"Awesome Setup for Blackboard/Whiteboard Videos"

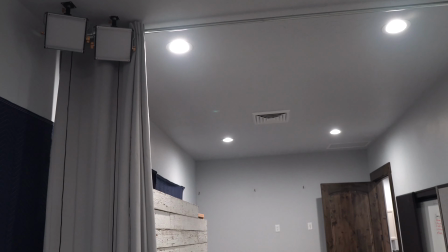[3:58]
And they're basically as far away from this wall where the Blackboard is,
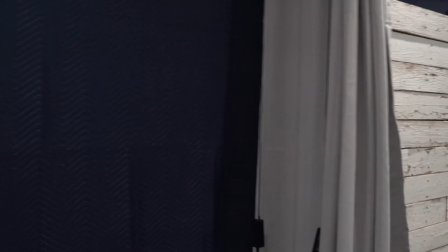[4:06]
they're as far away as they can possibly be so that when the camera is at the right height and has just the right framing,
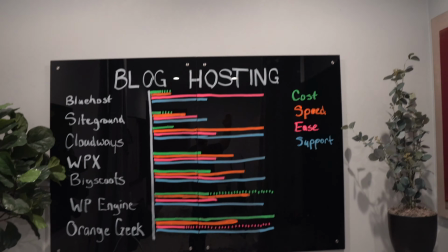[4:15]
you still can't quite see them. So I put them as far away as I could so that it would be less right up above me.
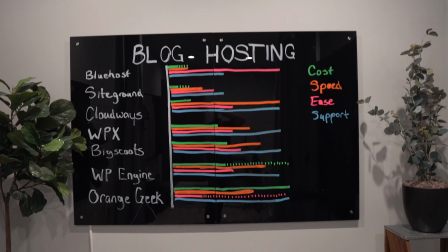[4:22]
And then the other problem was okay, you end up with kind of this more directional light.
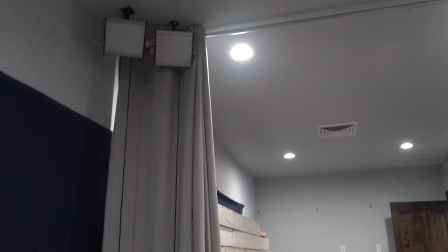[4:28]
And I put them off here at an angle because lighting that's kind of off at about,
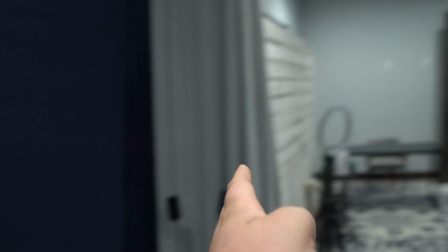[4:36]
a third of the way to a 90-degree angle, so about 30 degrees off, looks nice.
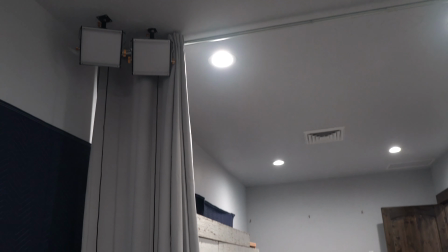[4:42]
It looks good. It gives you a little bit of shadow on one side, but not too much. And so I got that information, by the way, from Andrea, who does our video editing.
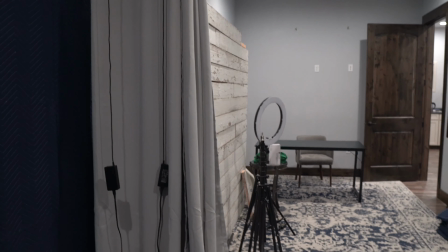[4:51]
She's got her background in photography, lots of training in photography. So anyway, she's really good at that.
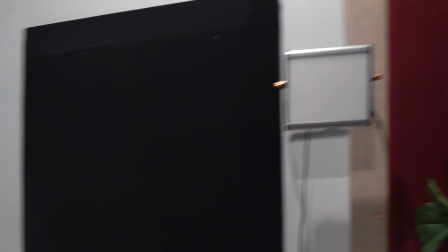[4:57]
So that's why those are there. And then she's like, you're gonna want a light kind of on the side to act as a bit of a fill light.
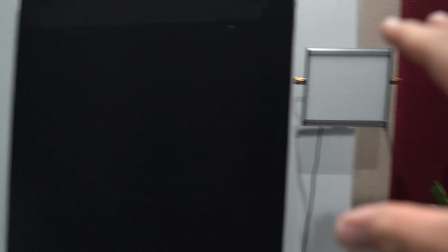[5:06]
Again, I couldn't put that too far forward because it would show up in the reflection on the board.
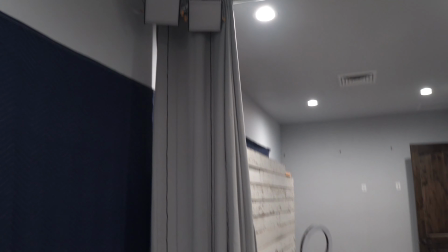[5:12]
So it's there on the side. It's a lot dimmer than those lights. And the point is to just sort of fill in the spaces.
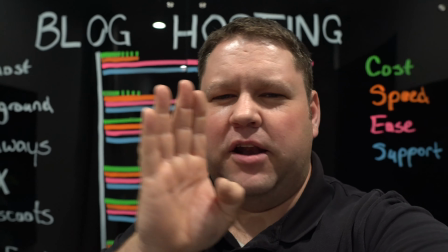[5:21]
So while I get a little bit of shadow like on this side of my face, which is good, it's fine,
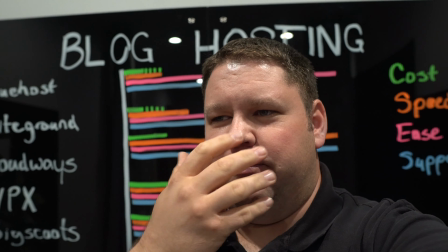[5:26]
having a lighter filtered light that comes in to just kind of fill in a little bit more makes those shadows less sharp. Anyway, so that's really good. And you don't want those below you because then you end up with this funny light. If this was on more powerfully, then you'd end up with like this double shadow effect where it's kind of shadowed on both sides. Anyway, lighting, it's a lot of fun.
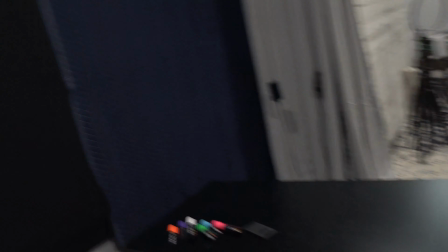[5:49]
We also had a lot of problem with echo, which is why in this room we have a rug going the whole length.
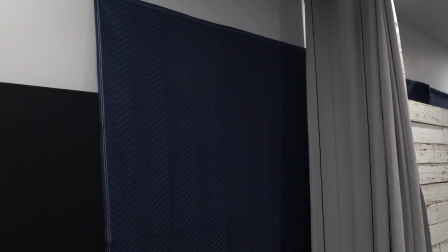[5:57]
We've had this for a long time. I have some moving blankets on the walls. I actually think I'm going to be able to take those down.
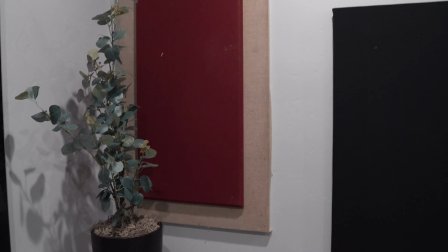[6:04]
We added these panels. They made a huge difference. I haven't yet put any panels on the ceiling, but I will if I need to.
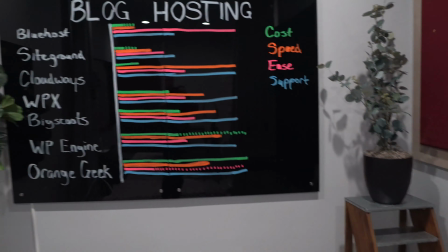[6:11]
The other thing that we did, because when we have those lights off and then the nice lights on,
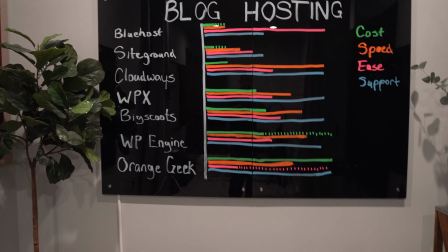[6:19]
we end up, you can see, like when I'm looking, and you can probably tell if you look closely,
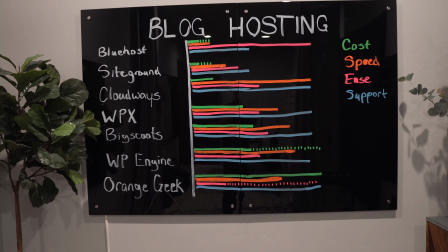[6:25]
you can see the whole room as a reflection.
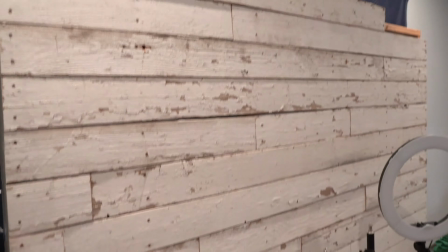[6:28]
So before I was using this wall, that's actually pretty heavy and hard to move, with dark moving blankets hanging on it.
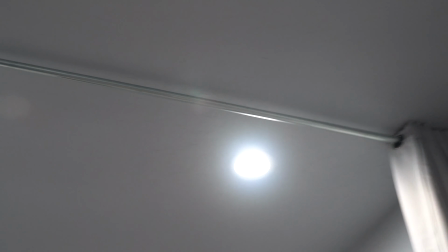[6:35]
And it occurred to me, why not just hang a rail? So I bought like, that's actually like galvanized steel pipe, like for gas pipe.
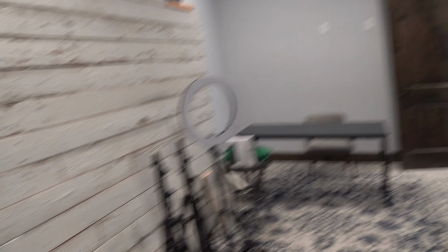[6:45]
But instead of dark, it's galvanized. And then I hung these heavy curtains that we already had.
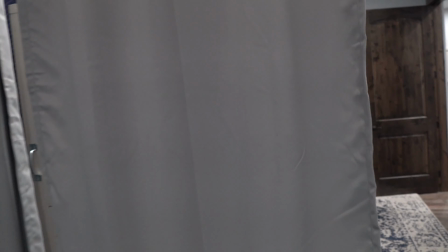[6:51]
They're floor to ceiling. I have 4 panels of these. And so it does 2 things.
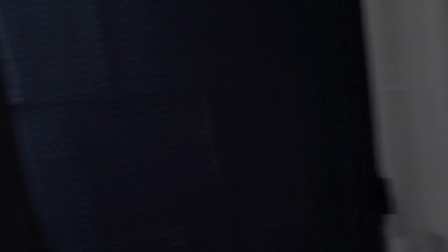[6:57]
One is it totally like kills the reflection.
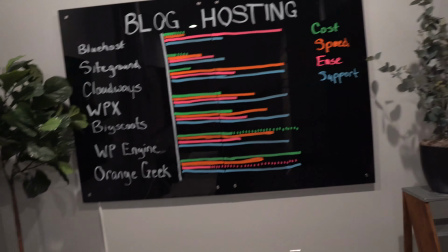[7:02]
So this whole segment here is like no reflection anymore. There you go. I fill that in.
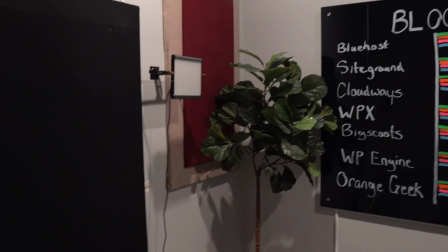[7:09]
Fill that in. And if I cover it all the way, you'll see that
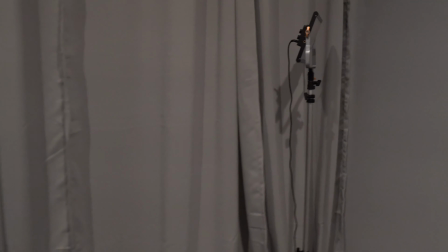[7:16]
since it's closed, reflection is basically gone.
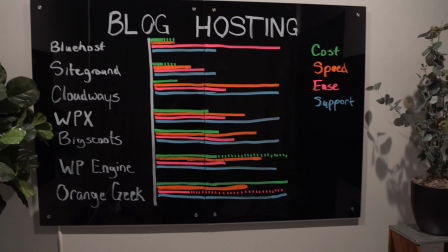[7:22]
Pretty neat. You've got a little reflection in the upper corner right there.
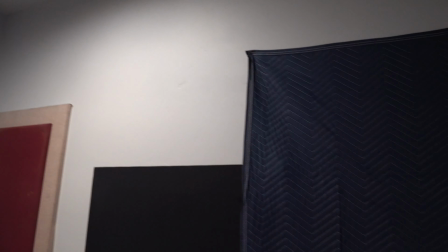[7:27]
That's the wall right here where the moving blankets and stuff change from moving blanket to wall.
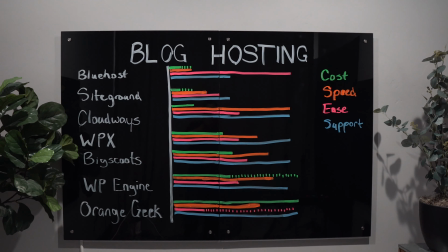[7:34]
I think if I take down the moving blanket, that won't be as noticeable.
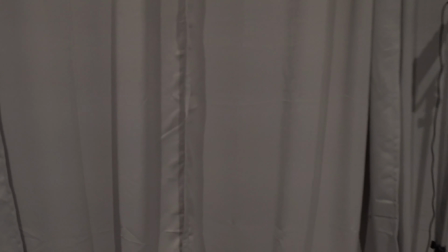[7:40]
The other thing that these curtains do is because they're a heavy blackout curtain, they absorb a lot of sound.
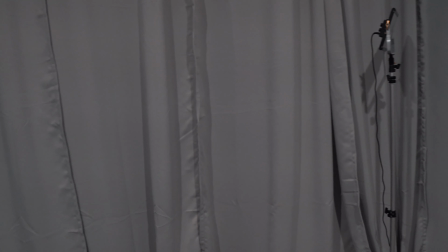[7:47]
So when I have those curtains closed and I'm standing right here, this room sounds a lot more dead, which is a good thing. You're not getting this reverberation. I don't sound like I'm in a bathroom, which is pretty cool.
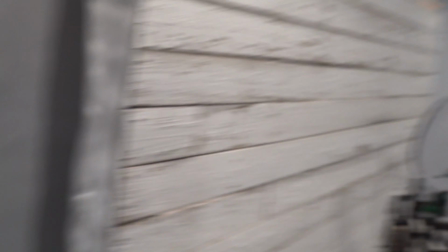[7:59]
So anyway, all those things, the other side here, that's like Nate's lunch table.
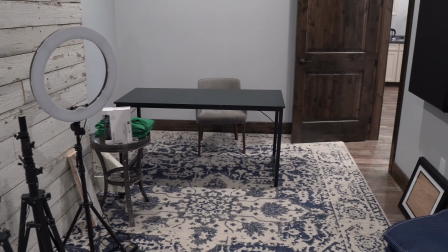[8:05]
He comes over here and eats lunch there like most every day.